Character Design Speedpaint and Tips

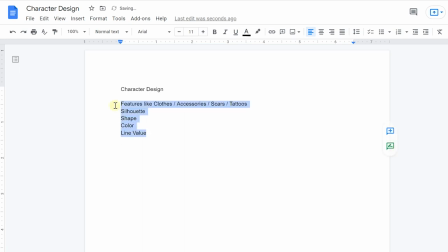[12:19]
Which is a fancy way of saying how thick the character's line art is. Trust me, it makes a difference in your design. Even though this is probably more related to your art style, it's still really important to consider. Now think about the character you want to design. Have an idea of their personality and character traits in your mind, and if you're like me, quickly jot down a character summary on your paper.
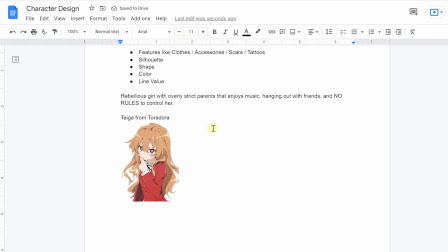[12:39]
Underneath that, make a list of characters you like that somewhat resembles your character's personality.
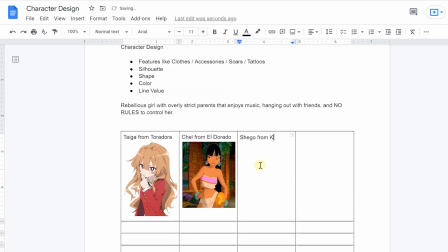[12:44]
This can be characters from movies, TV shows, and even books, as long as they have a visual design already.
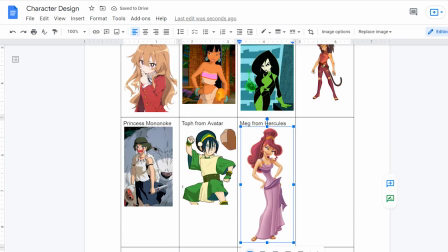[12:50]
You can stop at five, or you can add as many as you like. For my example, I added eight.
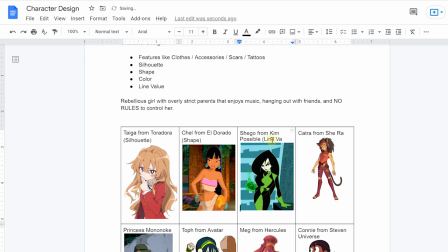[12:55]
Next to each character, match the list of values you wrote above. Try your best to use each value so if you only have five characters only use them once
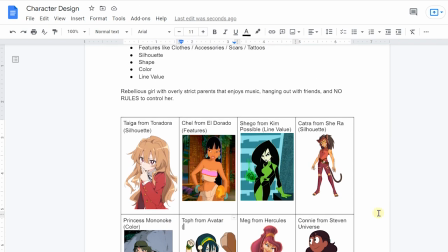[13:03]
but if you have more than five characters make sure each value is used at least once. Don't leave out color or something and have two line values.
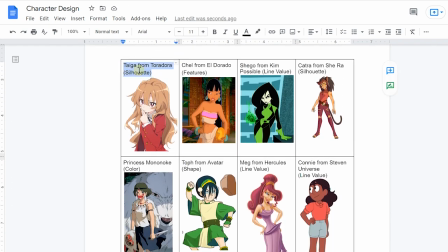[13:11]
Now from your list pick out five characters with all different values and slap them onto a rough sheet of some sort.
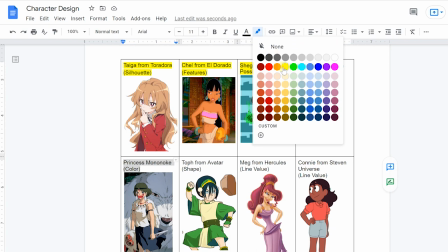[13:18]
Grab a pencil and start sketching the character while implementing the values for the five characters you picked out.
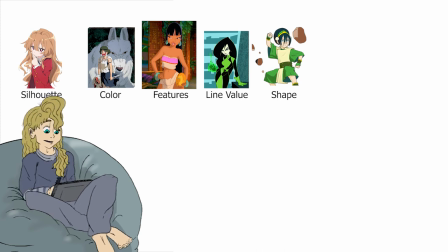[13:23]
For me, I'm using the silhouette of Taiga, the features of Chell, the line value of Shigo, the color of Princess Mononoke, and the shape of Toph. One thing to keep in mind, I'm not using the exact values from each character, just the idea. For example, Taiga has big messy hair which highly affects her silhouette.
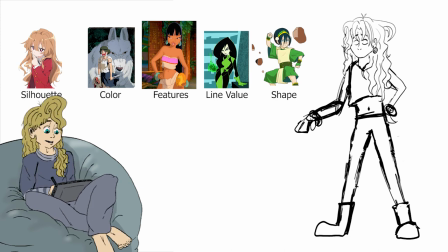[13:40]
This goes perfectly with my rebellious little chick who refuses to brush her hair most mornings and will give her a defining shape at the same time. And no, I'm not copy pasting her hair, I'm just using it as inspiration to create my own silhouette. Next up was implementing Toph's shape.
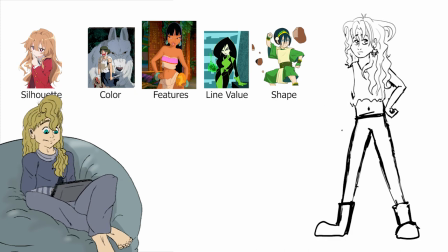[13:56]
Toph to me is a bit complex, but she also has a lot of square shapes in her body and her face, which makes sense since she's grounded and she's strong. Moving on to the features of Chell. She just has these stylish clothes and accessories and I'm in love with it. Obviously I needed to give my girl a more modern look since this isn't some ancient city,
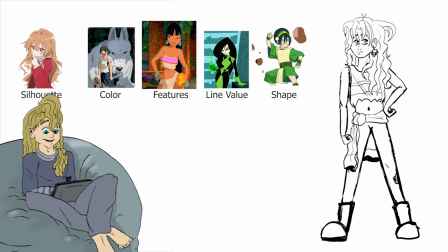[14:15]
so the cloth Chell was using as a skirt is getting converted into a jacket, loosely tied around my new girl's waist in a similar fashion. I also converted her bracelet into a scrunchie so I could keep that big jewelry feel while making it fit into my girl's world a little better.
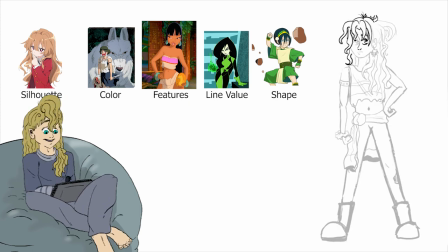[14:30]
Now that we have a basic idea of the character, I'm coming in and cleaning things up with Shiko's line art. The Kimpossible line art style is medium thick and it has an extra smooth flow, almost like vector lines. So I made sure my pencil was on the extra smooth setting and really expressed this feeling in her hair.
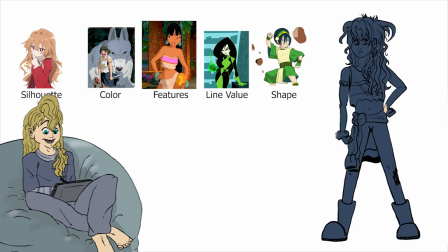[14:46]
Last up is the color, which I derived from Princess Mononoke, and this is the only value I completely 100% stole off of the character.
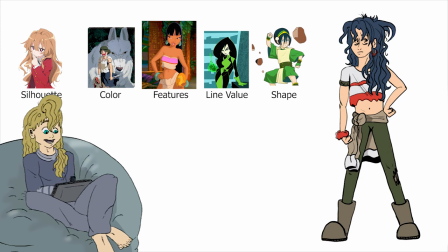[14:55]
The other values were simply inspired and changed up, but this one, yeah, I stole that.
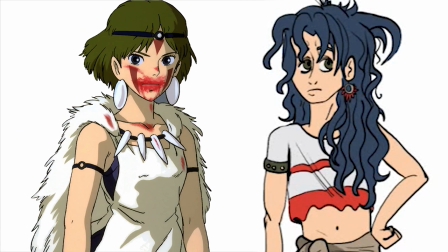[15:00]
However, if you look at Princess Mononoke and the new character side by side, you can't really tell since I've changed the amounts of reds and browns that I used. It's the same color palette, but it's used in a really different way. That being said, you can always use a color generator to generate colors that are similar to the character you have for this value. Last thing, before you jump over to the comments and yell at me for stealing some elements of designs, I want you to keep in mind that nothing is unique. This goes for stories too, and that doesn't ever make it okay to steal another's character or art style, but a great artist knows how to gather inspiration from multiple sources and then create something new from that. After all, there are only three base shapes and only a few different line values, and there's only so many colors to choose from, so how can Can you really make anything unique when these aspects have been used in thousands of characters already? The answer is simple, by combining your favorites of each in a way that only you can combine them. That's how artists, character designers, and authors have been creating unique content for years. Are you trying to create multiple characters, but they look way too similar to each other? Or maybe they look totally different, like there's no way they would live on the same planet. If you have either of these problems, it may be beneficial to slap all of them into a character lineup sheet.
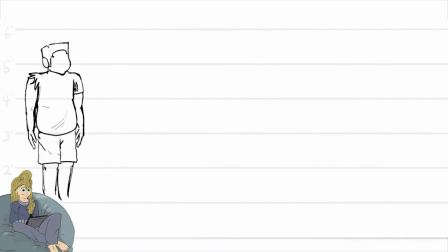[16:17]
When you look at the characters next to each other, it's easier to see how they vary in height, size, shape, line value, and color.
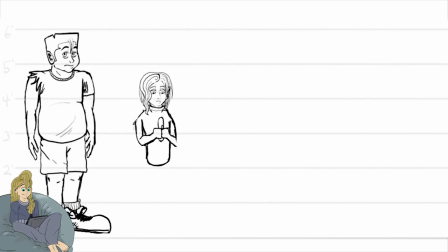[16:24]
From there, you can sketch new ideas to make them all fit together better.